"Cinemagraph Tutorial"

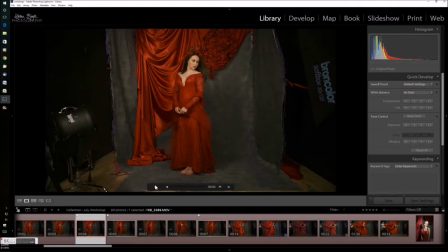1s
So here we are in Lightroom 6, and I've got a few videos down at the on the film strip here to select from, make my choice. I'm looking for something that's got movement in the background, but where the model is fairly still.
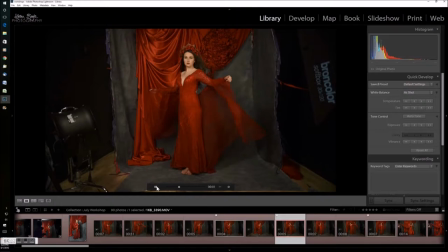18s
And I've got a choice of three here for where I like poses in general. This one's got quite nice movement below the arm there. And each time I'm capturing a frame, after I've had a look,
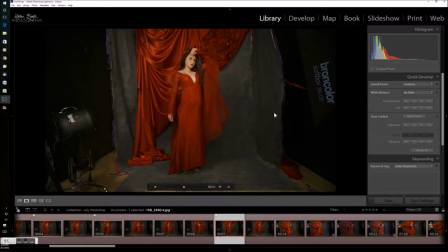37s
because I'm going to use that to colour my video.
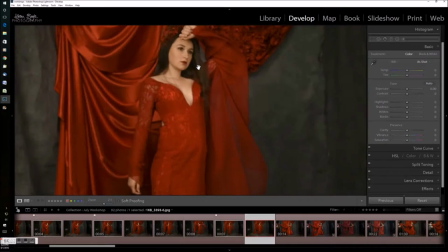44s
Now I've switched to develop and just have a look.
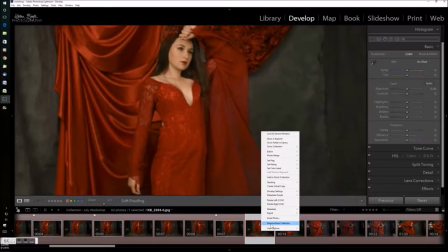47s
This one is just too blurred, so it's a shame because I like that pose, but that's going to have to go.
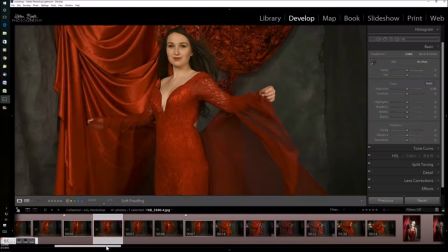53s
So enough with the other two. And I think... yeah, that's fairly clear.
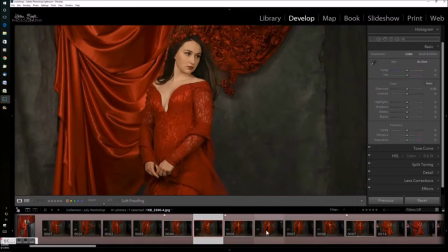60s
So the screen grabs are just JPEGs. And I think I'll go for the first one because there's more movement in the swathe of cloth behind. So I'm working on the JPEG now and develop. Just change the temperature.
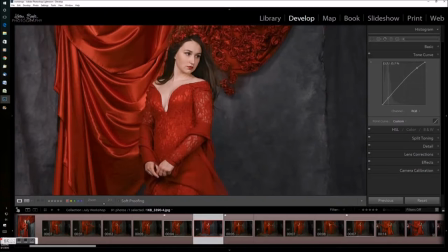78s
Make a few adjustments just for the sake of showing you what can be done. But obviously this is subjective. You would do the normal adjustments that you might make if your exposure's a bit off or whatever.
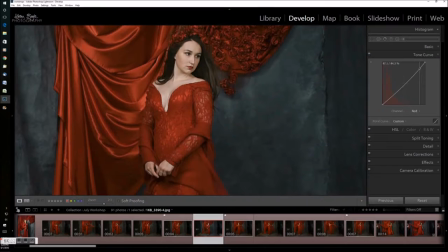91s
These were shot with the just using the modelling light, so just a little bit warm for my tastes. Once you've made these adjustments, you can then transfer that onto the movie.
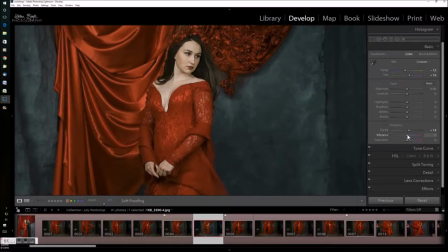106s
Not all of the adjustments that you make will go across, but you'll see in a few seconds when I select the pair of them. A dialog box will appear and it will show you which settings are going to go across.
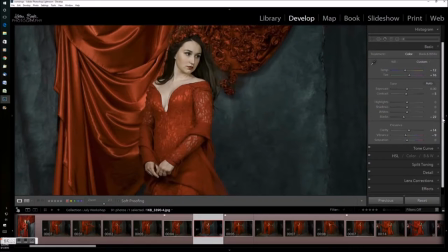124s
I've recorded this after doing this screen capture, so I'm kind of making this up as I go along.
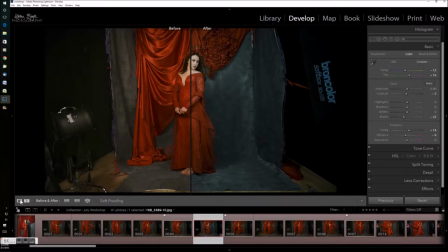131s
Okay, so there's a before and after, and on the right hand side by after, I do prefer that, so I'll go with that. A little tweak here for some reason. There we go.
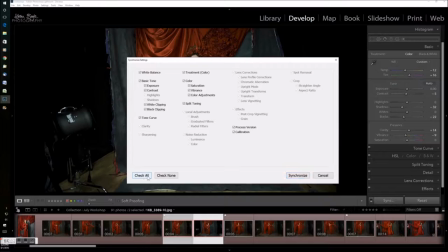150s
Okay, so select both images, click on sync, and you'll see that even if I check all, some boxes are greyed out.
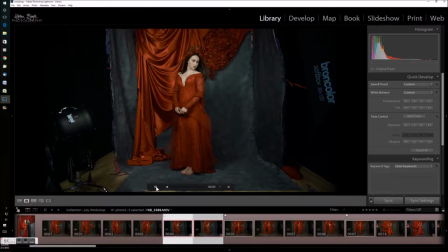158s
And that's pasted the settings on. Back to the library module to view the video. That looks okay.
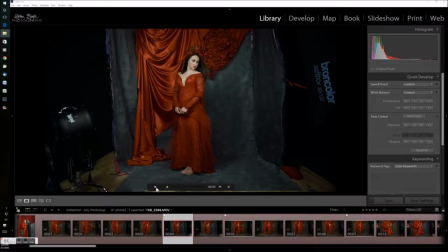171s
And so at this stage, we can also trim the video by clicking on the cog, and you don't have to do this in Lightroom, you can do it later in Photoshop, which is what I normally do.
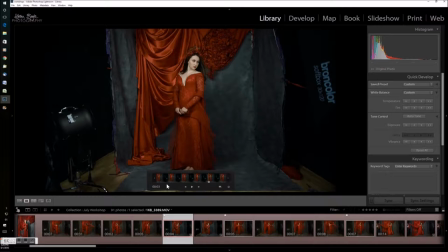189s
I don't find this little control box quite big enough for me to really see what I'm doing, but I've dragged the end there just because there's no point in including the part where Chloe moves her hands out,
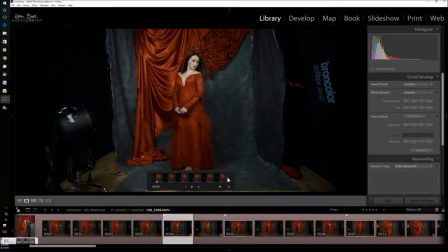207s
because the whole object of the cinemagraph is to have the model static in front of the background, so I want her hands to be in the same position because they are at the foremost of the frame.
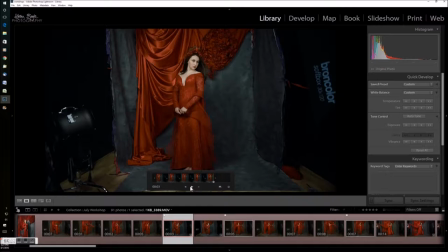225s
So I'll just run through and check if there's enough movement. I think there is. Happy with that now.